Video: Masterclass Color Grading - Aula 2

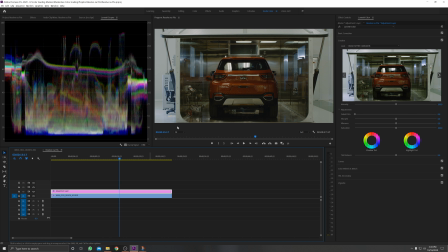(8:06)
Mas a gente vai fazer alterações que vão chegar exatamente onde eu quero Então ele aqui me trouxe um visual e um contraste, uma curva que eu queria Porém, o look mesmo final não vai ser esse aqui quente Até porque a minha ideia é que a luz,
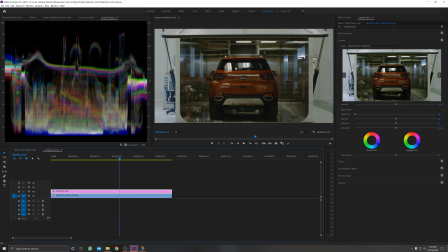(8:20)
a iluminação aqui Seja uma cor complementar ao vermelho que é o do carro Então provavelmente eu vou colocar aqui um verde, um azul, um ciano, alguma coisa que seja complementar ao vermelho Mais puxado para o azul,
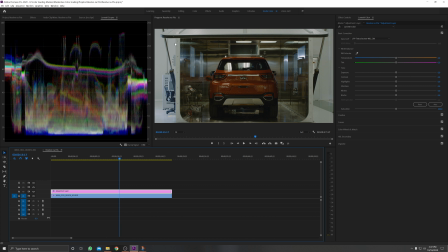(8:32)
provavelmente Então antes de eu ajustar o look geral da minha imagem, eu vou fazer aqui o início do Resolve na Pós Do conserto da imagem, que é acender mais essa parte de dentro Deixar ela mais em evidência do que o lado de fora aqui Para isso eu vou colocar aqui mais um Adjustment
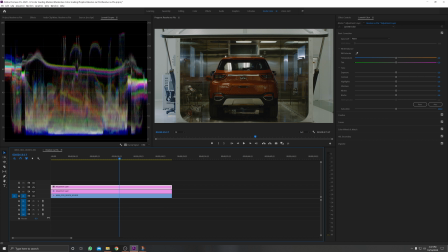(8:48)
Layer E nesse adjustment layer Eu vou ajustar aqui a exposição Contrasta os controles básicos mais uma vez
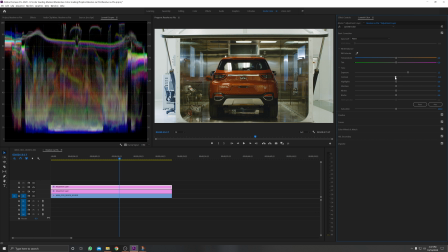(8:56)
Mas eu vou subir bastante aqui Então subir bastante a minha exposição Vou aumentar um pouquinho mais o contraste Vou baixar os meus highlights Vou baixar um pouquinho as minhas shadows E vou baixar um pouquinho o meu branco aqui Mas não tanto,
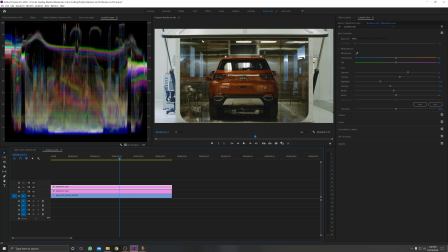(9:12)
aqui tá ok Então antes e depois Então agora aqui parece muito bem iluminado Só que aí o lado de fora ficou exagerado, né? Então o que a gente vai fazer é criar uma máscara Pra esse tratamento agir somente nessa parte do container Então eu deixei essa máscara já pronta Não vou ficar aqui desenhando a máscara de novo Porque a gente vai perder muito tempo Eu só fiz aqui uma máscara,
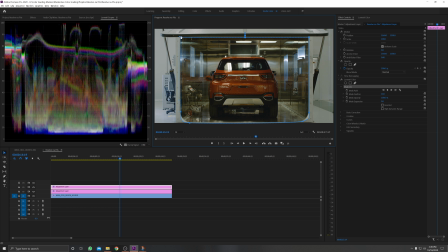(9:32)
tá? E aí eu deixei ela pronta Eu vou colar aqui pra vocês, certo? Então vou colar aqui a máscara E eu ajustei os parâmetros aqui de suavidade e de expansão dela Pra ficar melhor, pra não ficar passando aqui pro lado de fora do container e tudo Você tem que fazer esses ajustes na máscara
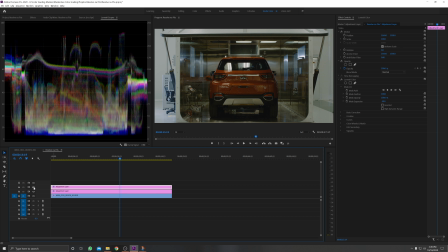(9:49)
Mas agora sim, ó O tratamento acontece só na parte de dentro do container É literalmente acender a luz lá dentro, né?
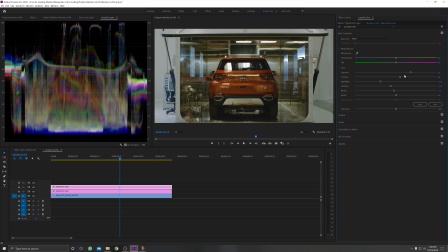(9:56)
Tava escuro e a gente deixou claro Acho que ainda dá pra até deixar um pouquinho mais claro Vou subir um pouquinho mais aqui Eu baixei um pouco demais as coisas Agora sim, ficou um resultado legal Bom, aí eu tô achando que aqui a parte de fora ainda tá um pouco clara demais Então eu vou puxar os meus highlights um pouquinho pra baixo aqui
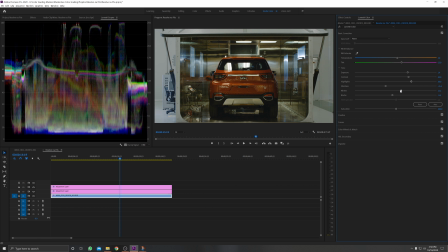(10:15)
E os meus whites também Lembrando que quando eu estou fazendo isso, ele está influenciando a parte de dentro Porque esse tratamento pega na imagem inteira E aí eu volto aqui e ajusto a parte de dentro de novo, tá? Subo ela mais um pouco Subi as shadows Subi os highlights um pouco Subi os whites um pouco
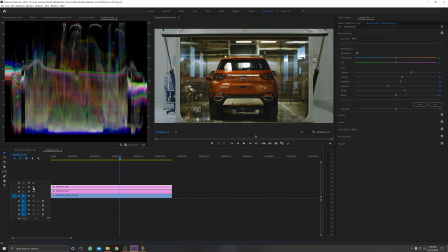(10:35)
Acho que aí já ficou legal Então, sem e com Sem e com Literalmente, acendi a luz lá dentro Vou baixar um pouquinho aqui Não, highlight não Então, os whites aqui um pouquinho,
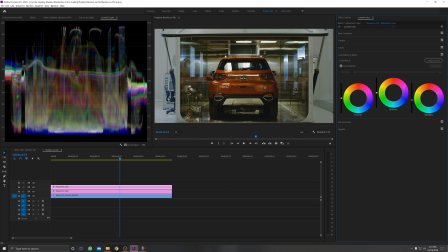(10:55)
tá legal, vou achar mais um pouco aqui os highlights, agora sim. Então, ficou bem legal o resultado e a gente resolveu o problema na pós, resolveu a questão de estar a imagem sem destaque no que realmente importa que é o carro.
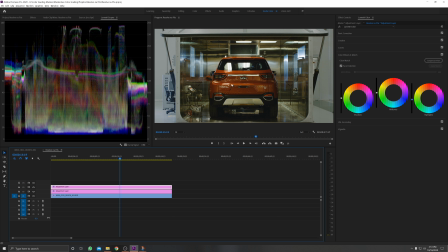(11:08)
Outras coisas que a gente pode fazer agora, mexer na cor do carro, deixar ele um pouquinho mais chamativo e fazer o look aqui interno, Aquela coisa do contraste, das cores complementares Pra ficar melhor o nosso tratamento Pra ajustar aqui o meu look Eu vou voltar no primeiro tratamento Aqui no clipe original,
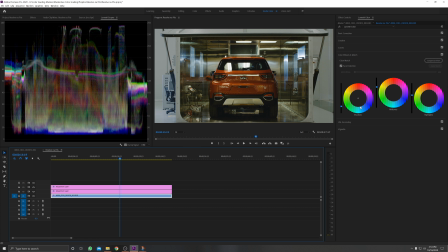(11:25)
né E vou mexer aqui no meu Color Use & Match Vou mexer aqui nas minhas sombras, ó Vou puxar elas pro lado contrário do vermelho aqui Meio pro azul, né Uma cor contrária ali Um pouco ciano, um pouco azul Acho que aqui tá legal
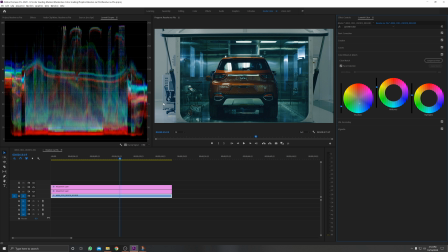(11:45)
Sem exagerar muito Ficou bem legal aí E é claro, ele já influenciou do lado de fora aqui Ficou tudo uma coisa mais coerente E aí,
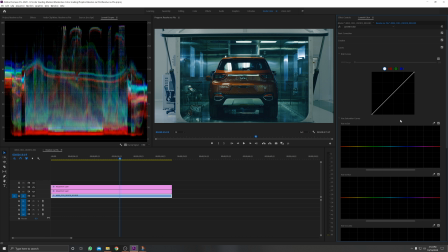(11:54)
na parte de curvas Eu vou puxar também a cor do carro pra cima Aqui a saturação da cor do carro, tá?